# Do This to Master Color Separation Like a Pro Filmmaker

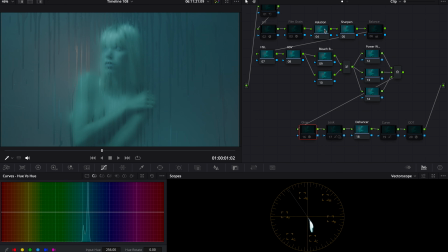[0:03]
How's it going, everyone? This is Nicholas Mateo again, and today I'm going to show you how to do proper color separation for Aria Mara footage. As you can see, I had already created this look, so I'm going to do a complete breakdown and show you guys exactly what I did to achieve the look.
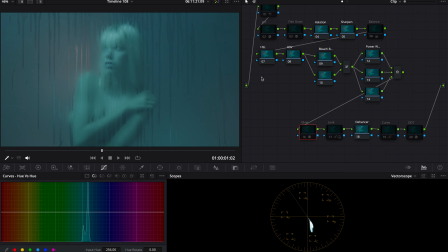[0:20]
Before we get started, please leave a like and subscribe for more color grading content. So without further ado, let's begin. So like I said, this footage was shot on Aria Mara, one of the best cameras in the business. And like all of my color grades,
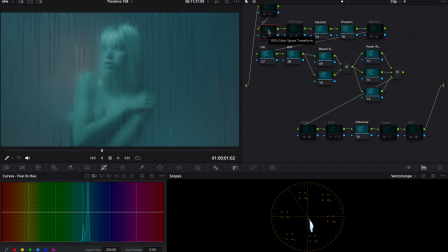[0:33]
I always start with my IDT and ODT because I always like working in DaVinci wide gamut intermediate workspace in between the color spaces. So as you can see, we have the ARI settings for input color space and gamma. We have the DaVinci wide gamut for the output. Just enable that.
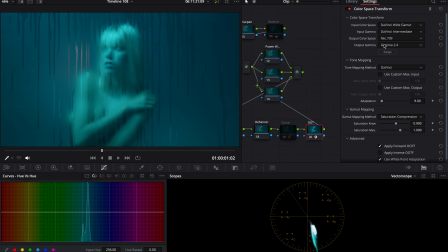[0:53]
So for the output color space, we got Rec 709, and for the output gamma, we got Gamma 2.4. And what I like to do for gamut mapping is going to saturation compression, so that way, obviously, the saturation of the colors aren't going to be compressed or they're not going to clip.
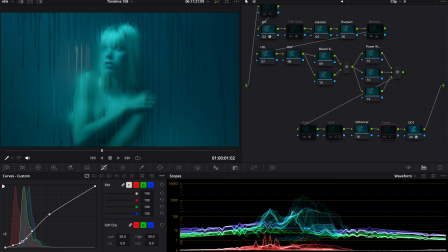[1:09]
So what I did with my curve, I created a very, very harsh contrast. It doesn't have to be a perfect S curve to create certain looks. And as you're going to see here in the waveform, the red is going to almost completely be gone.
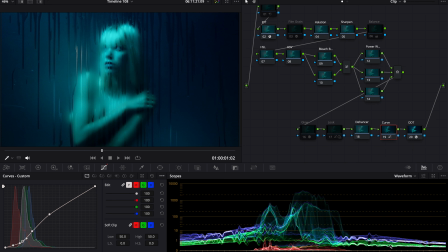[1:26]
As you can see, it's pretty much disappeared from these sides, but that's okay because look at the image that we're creating. Sometimes the scopes can do you wrong, and that might be a very hot take, but it's true.
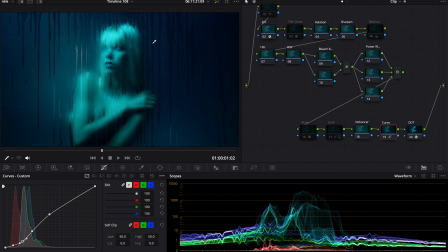[1:42]
Because at the end of the day, what our job is to create beautiful looks. So this is my personal take on the contrast. So the next step is the secret sauce. We're going to take our offset right here and we're going to balance this whole thing out and create that proper color separation,
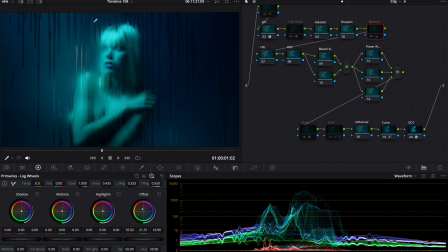[2:01]
because right now she seems to be very monochromatic with the blue hue. So let me go into my vector scope. As you can see, we are nowhere near close to the center, which if you want good color separation or balance altogether,
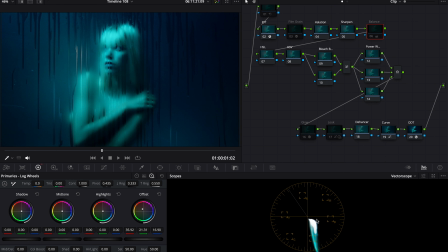[2:17]
you're going to want to make sure that the bulk of this white zone right here is in the center. So I grabbed my offset, dragged it here, and look at the results. The difference is night and day. Look at that. And now we're getting more room to work with.
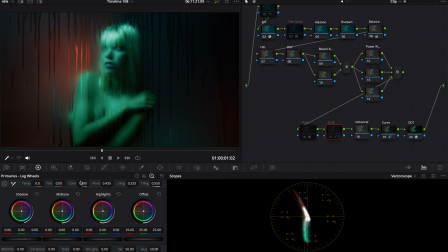[2:37]
So the next thing I did was go into my look node and just started playing around. Now, this is my personal take on it, so let's see how it goes. Boom. So what I did was I grabbed the HDR palette, went to my light, and I noticed that there was too much white going on in the highlights.
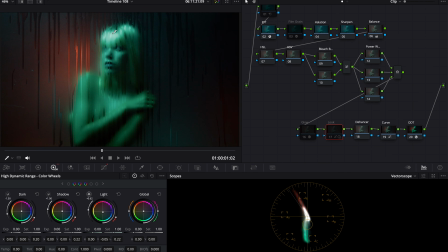[2:56]
You could even see it when the node is disabled, that I didn't really like how white this was looking. I wanted this to be more filled with whatever tones I was going to give the woman. So that's what it ended up looking like. Now you might notice that this footage is a little darker now when I did this, but you don't see any exposure differences here.
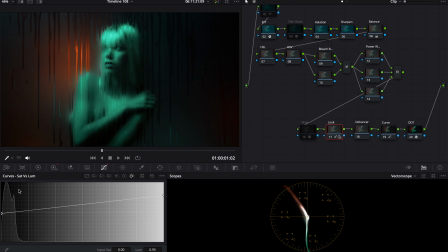[3:15]
But that's because I went into my sat versus luminance and dragged this up. And I did that just to apply just a little bit more contrast while also popping her out a little more. Because when I take this off, look what happens.
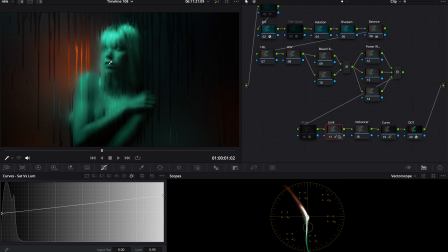[3:32]
Yeah, it might bring her down just a little bit, but it's bringing the background down a lot more. What I also did here, on top of what I did with the light,
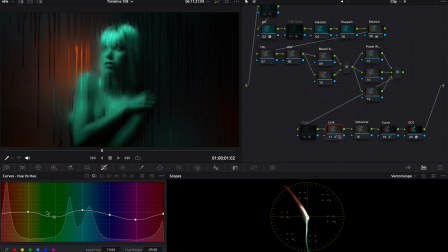[3:43]
was I went into my hue versus hue, and I shifted her to where I wanted her to be. So if we look at it looked like before, and now after, there's more consistency with the hues of her.
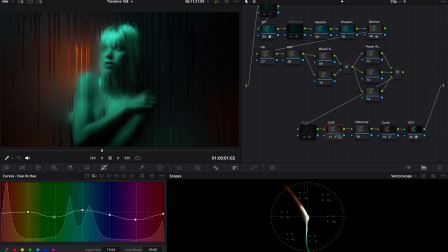[3:58]
So that way it's not just blue and some cyan, it's a consistent green-like tone. And of course, if I go into my hue versus sat, because I didn't want this to pop out too much.
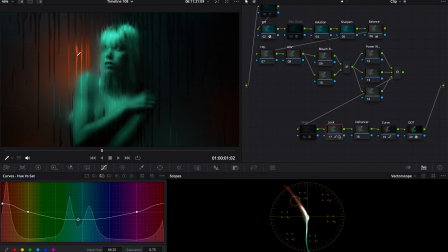[4:11]
So I wanted to bring her down, but I wanted this to pop out a little more, make it even when it comes to the vector scopes. It's pushing, it's riding the edge, but that's what we want for footage like this. So after this is done, I went into my effects and I created a glow.
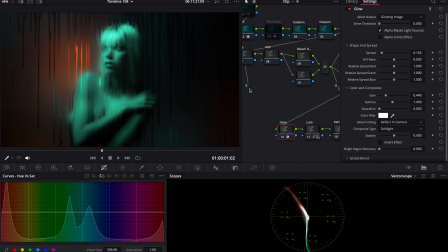[4:29]
Now the thing about glow effects is you're going to want to use them subtly, because if you don't, it's probably going to come off pretty cheap and a little too dreamy. I use this glow effect to really make her stand out.
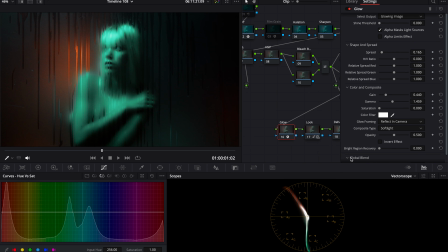[4:43]
As you can see what I did with my gain and gamma, but I also didn't want this effect to be too harsh. So instead of the full opacity, you can see how overly bright she is. I bring the effect down to 0.5 and it looks a hell of a lot better.
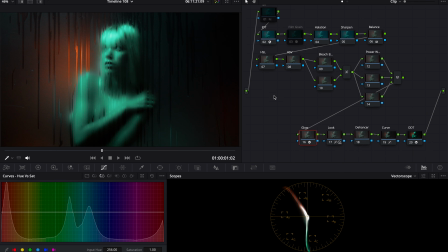[5:01]
Now, of course, with any footage, I always like to top things off with some film grain, but if you look closely,
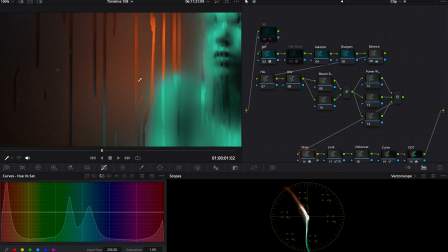[5:10]
especially around here, you'll notice a lot of noise, and I want this to be as clean yet cinematic as possible. So before you do this, you go here for your noise reduction. These are my settings for it: Luma and Chrome locked,
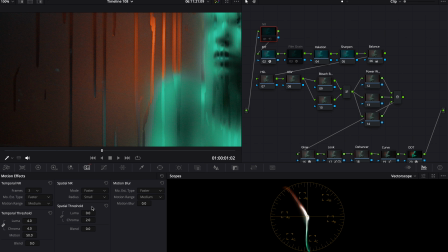[5:28]
and the chroma here for the spatial threshold unhooked. And this is what we look like before and after. You can see it's cleaning it up just a little bit. That's more than enough. And now, on top of that, we're going to apply the film grain.
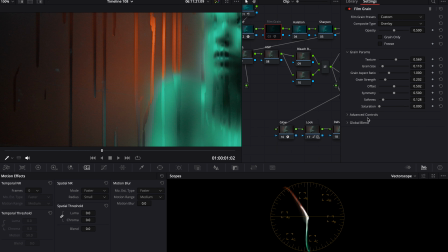[5:49]
And these are my settings for it. You don't want to push it too harsh. That's why I do the global blend at 0.6. It's a subtle look. So, before, after.
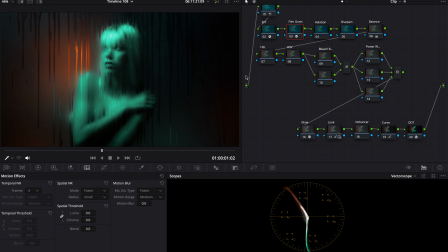[6:04]
So this is how it was done. Obviously, you guys can use your own methods and you can put these whichever order you want. I just found that this no tree structure is my ideal structure. It's helped me create amazing looks and it really gets the job done. So let's roll the full clip.
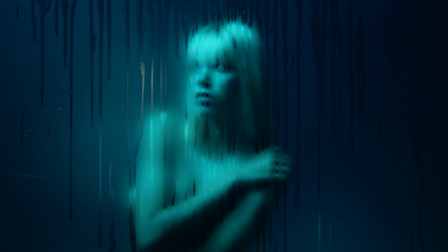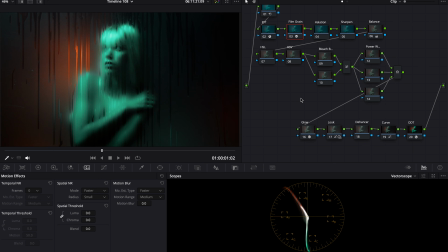[6:28]
I hope you guys really enjoyed this one. Once again, please leave a like and subscribe for more color grading content, and I'll see you next time.